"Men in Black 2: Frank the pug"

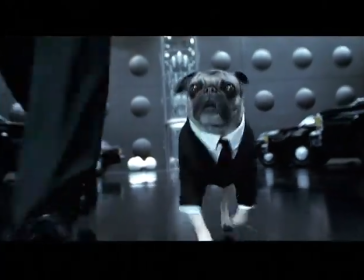1s Jay, wait up. I appreciate the shot, man. Thought I'd never get out of that mail room. Lose the suit. Sure thing, partner. No problem anymore. Just going for the look.
Frank the Pug had a very small role in the first movie.
You don't like it, you can kiss my furry little butt.
We rewrote the plot of Men in Black 1 a week before we locked the
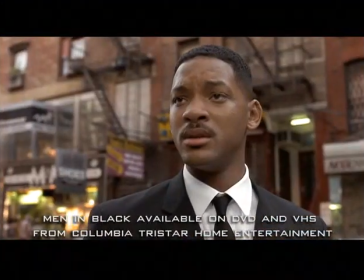21s
picture and basically had Frank the Pug tell the audience what the plot was
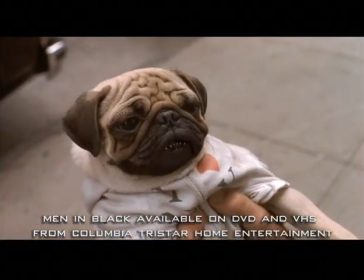27s
because we didn't have one.
The galaxy is the best source for subatomic energy in the universe. If the bugs get their slimy claws on it, kiss the Archelians goodbye.
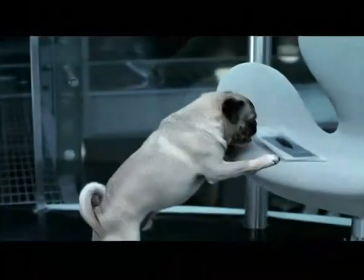35s
So I thought I owed Frank a return engagement because without Frank telling the audience what the plot was, we wouldn't be here today talking.
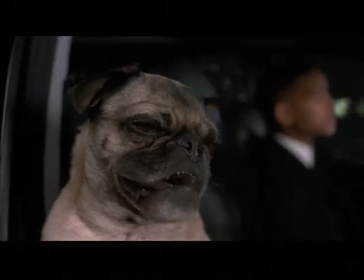44s I just walked in to find you here with that sad look upon your face.
Frank is played by a wonderful dog named Mushu.
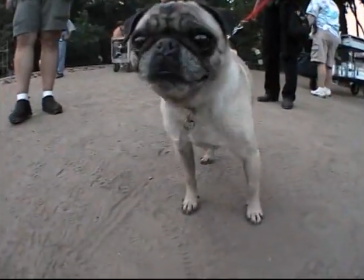50s
Mushu was like a one-take genius.
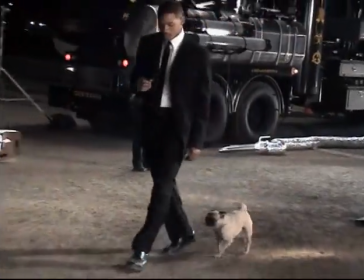53s
He would come in, do his line, or in this case, you know, hit the mark, look up at a mark, perfectly every time.
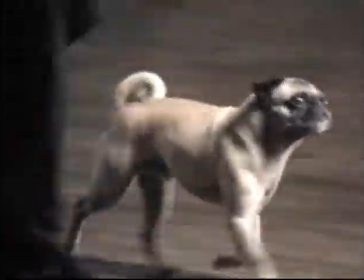61s
We made more time and got so much more ahead of schedule whenever we were working with Mushu.
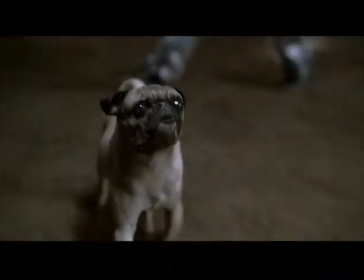68s I'm Agent F now, Agent J's new partner. Who are you eyeballing? Frank, it's the rule out, dog.
When it came to casting Frank the Pug,
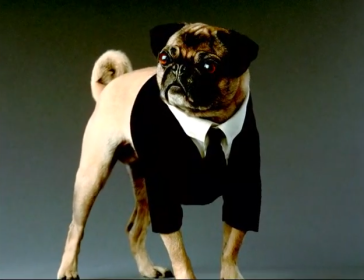77s
first of all, they weren't quite sure how they were going to do it, but I think Rick Baker suggested me as a performer. and they brought me into Rick's shop,
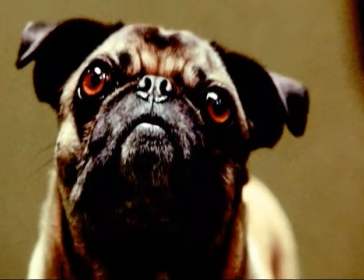86s
took a mold of my face and made a makeup appliance that was a pug face and actually then made teeth, gave me a set of pug teeth because they were thinking they were going to shoot my face and then transfer that onto the dog. On the first one we had Industrial Light and Magic animate his mouth and on the second one we have both Rhythm and Hughes who did all the work for Babe and ILM did some of work too so we have two different companies animating frank the pog frank's a great character you know he's got such a great voice and just that little face has you know so much personality to begin with that it really helps us put in the
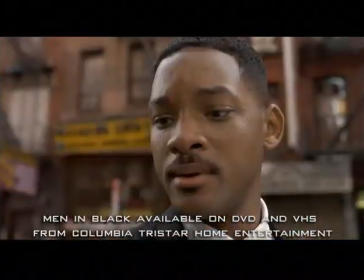127s
you know finishing touches you humans when are you gonna learn that size doesn't matter we watched uh frank in the first film he was a smaller part and it was a bit more restrained this time he was a much bigger presence and he had to play
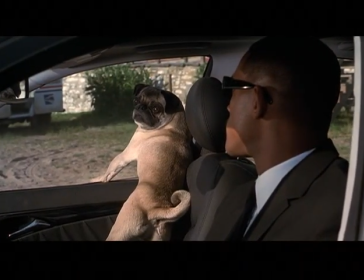140s
right next to Will Smith and fill the same frame and you had to be as interested in him as you did in Will.
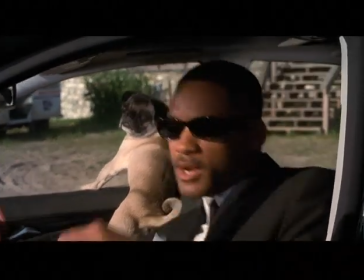145s Whatever, wipe your mouth.
It's a high-tech version of silly putty in the old days where you used to take something and put it down on a piece of newspaper and then you get the picture on there and then you can pull it around and make it move.
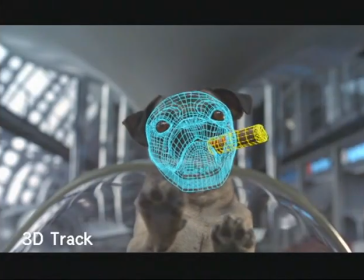155s
Well, we're doing the same thing except we're doing it with the original picture of the dog and inside the computer.
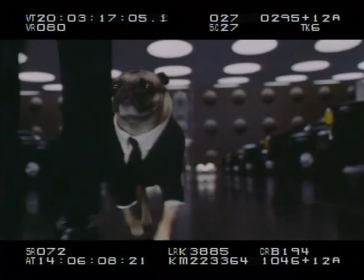161s
And the end result when it's done right, when you get good body language from the dog in the original shot married to our animation, it's a very convincing thing.
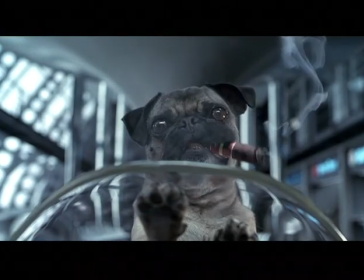170s Frank, you were the best armed partner a Moulian could ever have.
The prop guys actually had a fake cigar.
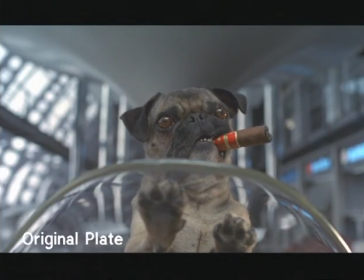176s
It kind of just stood still, so we really wanted to bounce around, and we actually had our animator walk out in the parking lot with a mirror and a cigar in her mouth and watched how it moved when she talks.
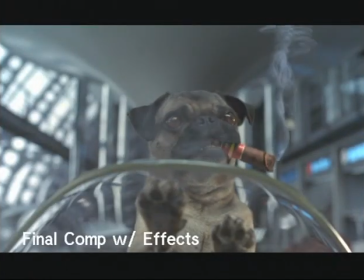185s
We put in a CG cigar and had it bounce around and even had puffs of smoke when he was talking and had little drifts and just really came up with a fun little comical shot.
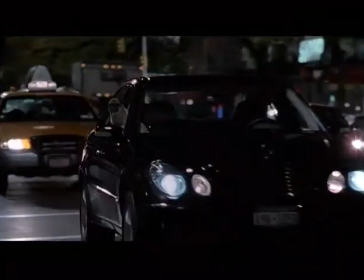193s
If you're doing a long shot, it's more the gross movements that read,
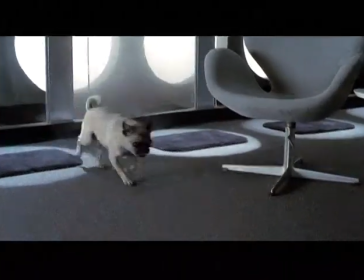198s
so you tend to animate just a little bit larger, and the mouth moves a little bit faster, so you can make sure you tell that he's talking.
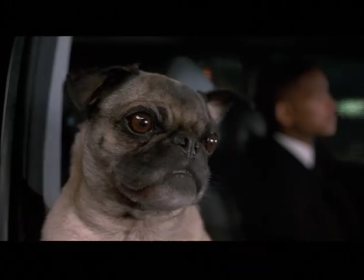205s I just walked in to find you here with that sad look upon your face.
For a close-up shot, that's where you really have to get all the little details.
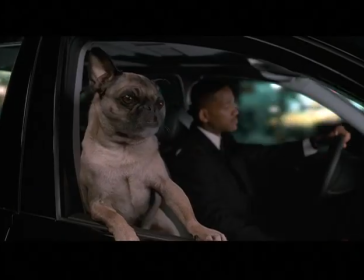211s
You need the tongue to move exactly right. You need all these little tiny nuances in the lips. You have to avoid being too repetitive. If you keep flapping the jaw, it's exactly what it looks like.
Got kids? No. Want them?
In natural speech, you kind of vary your mouth shapes. Your jaw may slide side to side. And you come up with little things like that to keep it feeling natural and interesting.
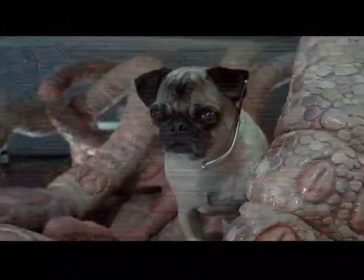231s Jay, where are you, partner? We got flush. MIB's code 101. Yeah, who did it? Some hot-looking biker chick. Want me to tailor?